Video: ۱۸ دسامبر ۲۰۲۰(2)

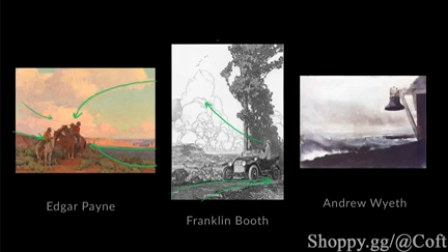731s
As well as a lot of these amazing curves that point back and forth to our subjects. So you can see how he carefully designed the curves of this tree to make it look elegant,
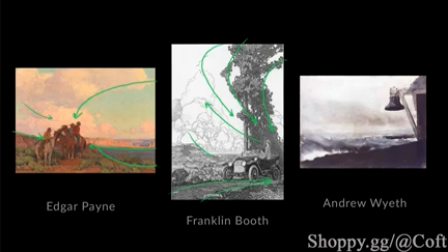745s
but also just to disguise these arrows that help us navigate through his artwork. And for Wyeth, it's very simple, but there are very strong diagonal lines that was intentional,
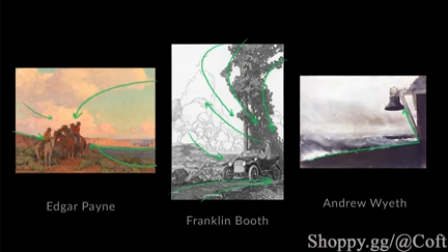761s
both created by the natural setting, but also even some of the cast shadows to point us to the bell.
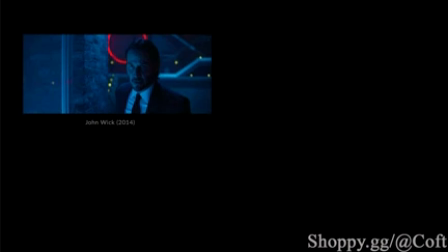769s
Before we end the chapter, let's take a quick look at some samples from film and television and how some of these are being used as well. In this screen capture of John Wick, we can see that by dividing the frame into thirds, he is slightly off center and in line with those right intersections.
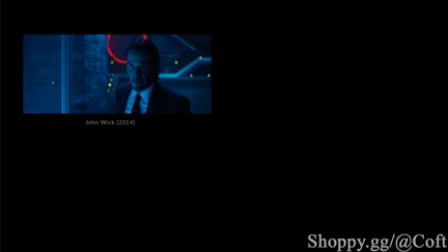792s
But more importantly, we can see the lights in the background pointing and framing him in order to help us viewers spot him quickly in the scene.
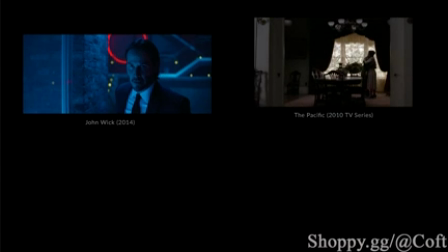807s
Next up, we have a screenshot from the TV series The Pacific. And here, we notice that the main subjects of our shot are also slightly off to the right of center, just like the scene in John Wick.
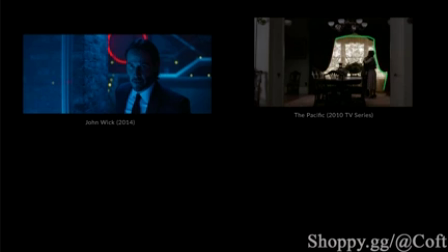825s
And this is also a very simple solution, but with the set design and lighting that they have set up, us viewers are able to immediately focus on the people framed by the background.
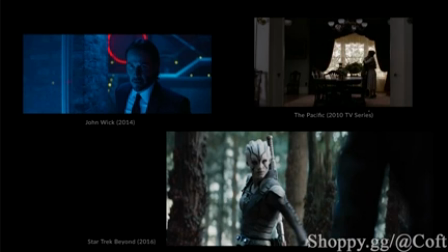841s
Last but not least, we have a screen capture from the movie Star Trek Beyond. In this scene, where there's a lot of movement happening, we have the character Jayla simply being framed by the background.
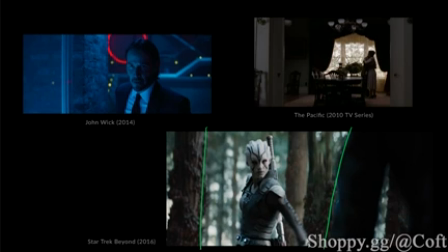855s
She's also being placed and framed by the foreground character to the right and also the tree to the left. Now, as simple and natural as these look, we have to remember that the cinematographers, set designers,
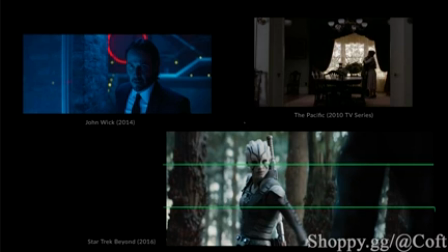871s
and directors paid a lot of attention to detail in order to make the shot read really clearly in even a split amount of seconds. Just a quick recap for this chapter. We've gone over some quick principles of the focal point and how different types of picture makers use
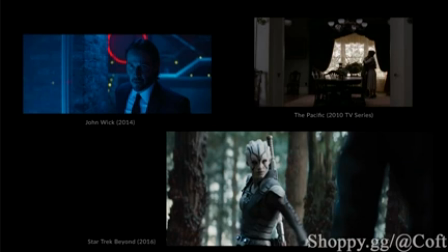889s
certain ways in their overall scene in order to help us viewers find their focal point clearly and effectively.